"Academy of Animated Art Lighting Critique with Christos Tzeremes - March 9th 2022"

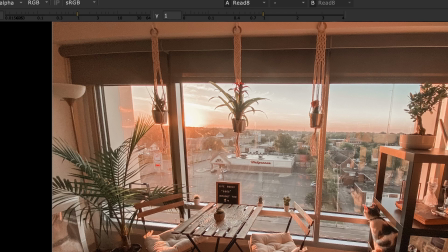492s
So like certain parts of your scene can go, depending on where you're exposing for, like can go like overexposed and blown out.
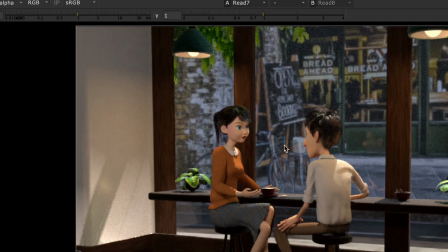507s
So just looking over here, like a lot of this, the light coming in from the outside to me doesn't read
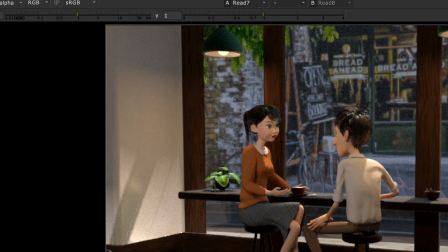517s
like sunlight. And, I'm not even sure that it is.
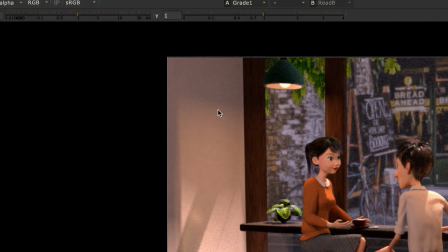521s
Like this light here could be coming from the ceiling.
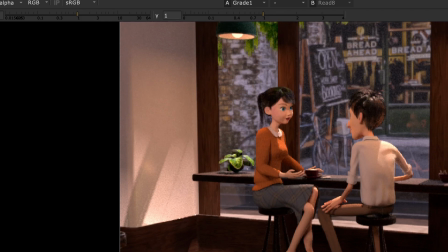529s
But I see like this light here that looks like it's coming, in.
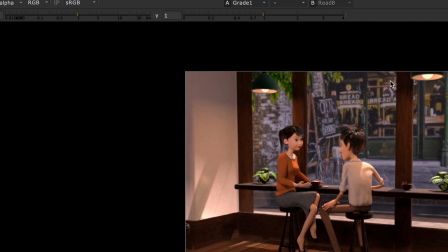534s
So it makes me feel like the sunlight's kind of really tall coming in and shadowing them on the floor.
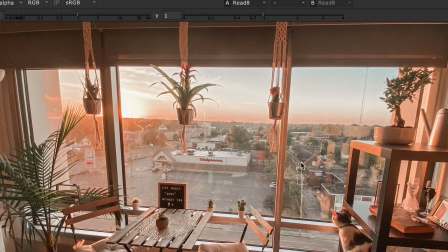541s
In your reference here, the sunlight's coming like almost straight into the room.
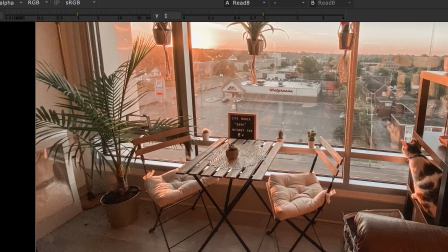548s
So you don't see like shadows like onto the floor. You actually see shadows onto the wall from the window.
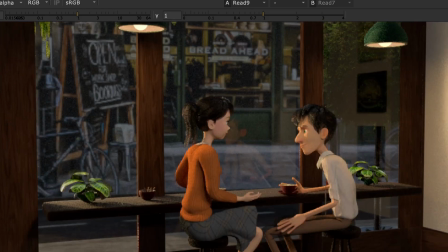555s
So I would try like for a look like that. Which is kind of why like I felt like this one was the one that mimicked that light.
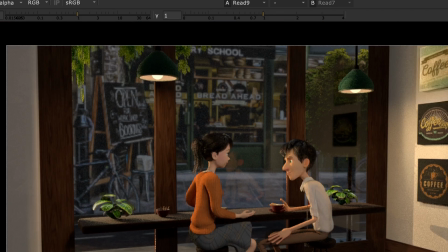563s
And I think it might actually be, because that, but either way, I feel like, some of the coloring needs to be adjusted, because when I add the red in, I feel like I immediately get like just that much closer to that.
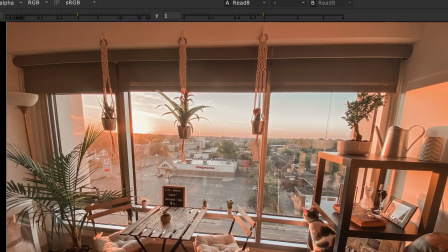583s
The other thing I'll say is that, in your scene here, you have these lights.
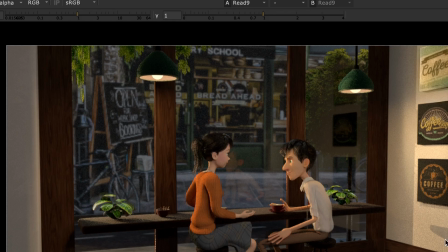588s
These lights compared to what the sun is doing will always be like, orders of magnitude less. So when you do stuff like this, you won't really you know, when the sun's coming in and lighting up the room, you'll never feel these,
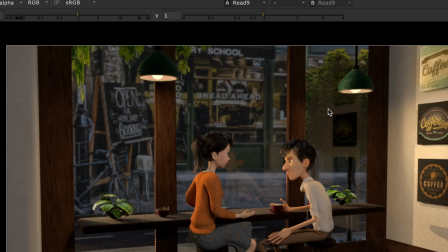603s
but you can use them as sources to like fill your characters and things like that.
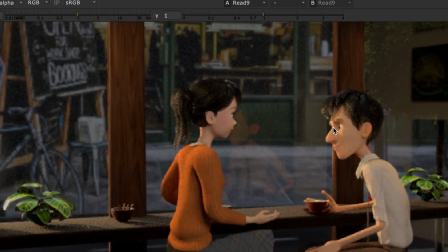609s
So what I mean is like, let me see if I can get a better frame here.
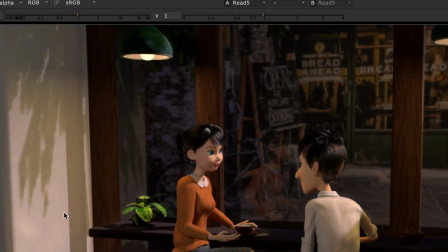618s
Maybe this is the one where the sunlight's coming through. Yeah, so let's try like a little like test here to, I'm just gonna do it on,
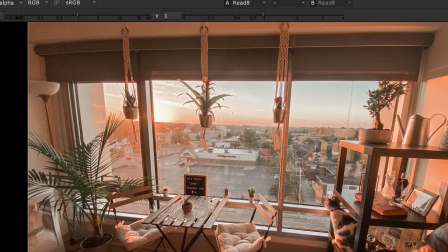634s
let's see, this one. So it's gonna be hard because again, I keep, you know, I say this a lot,
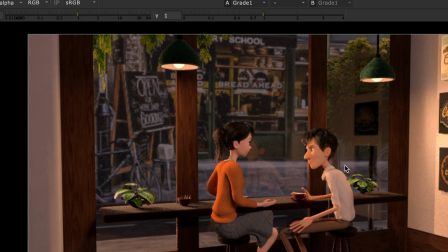642s
but just every video you'll probably hear me saying this is like, I can't deal with these frames the way you would if you had like an EXR. So like some of the like gaining and stuff like that won't look good.
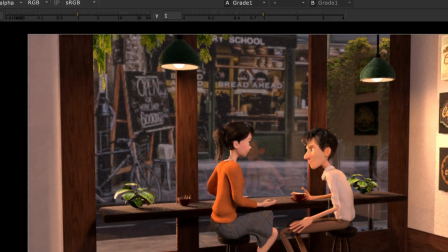656s
But you know, in general, for a shot like this, you probably need it more red, and then I'd expect it to be like a little brighter, just overall.
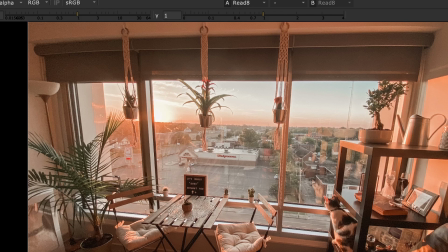670s
You know, like this is a brown couch, or like a kind of a darkish couch, and you can see just how much light it's getting in there.
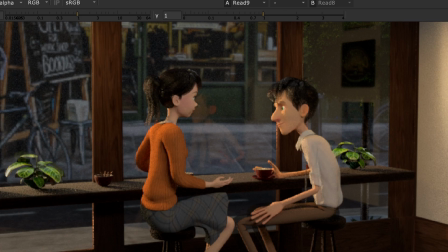678s
So I would expect that, you know, the light's coming in so much that it's kind of bouncing everywhere.
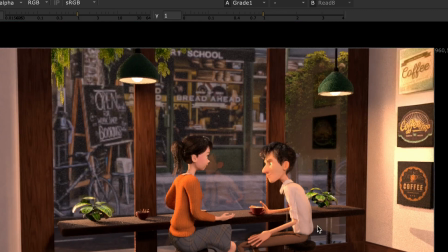686s
So I would really kind of expect your scene to look somewhere like that in the fills, maybe higher. And
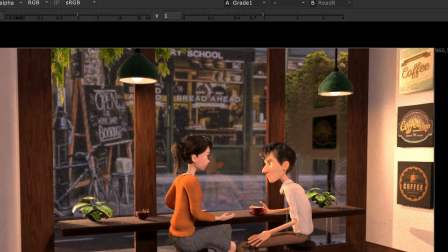697s
then like if you're feeling, you know, like you need more, so maybe something
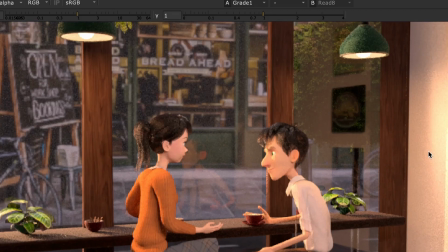705s
like this, you know, like your sunlight really should be a lot brighter, unless you're exposing for it, in which case everything else will get brighter. So that's kind of like, you need to define for yourself how, you know, how that's gonna work.
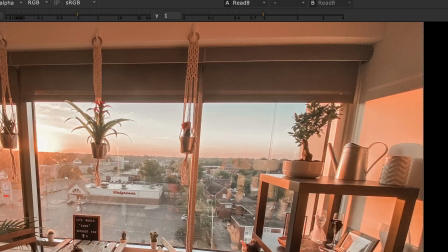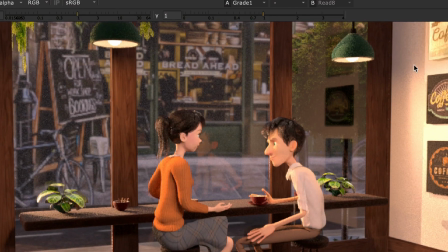728s
So yeah, the two things that help for me is like when I see shadow, like bright areas like that, and like long shadows, or you know, sharp shadows, that kind of reads to me like sunlight.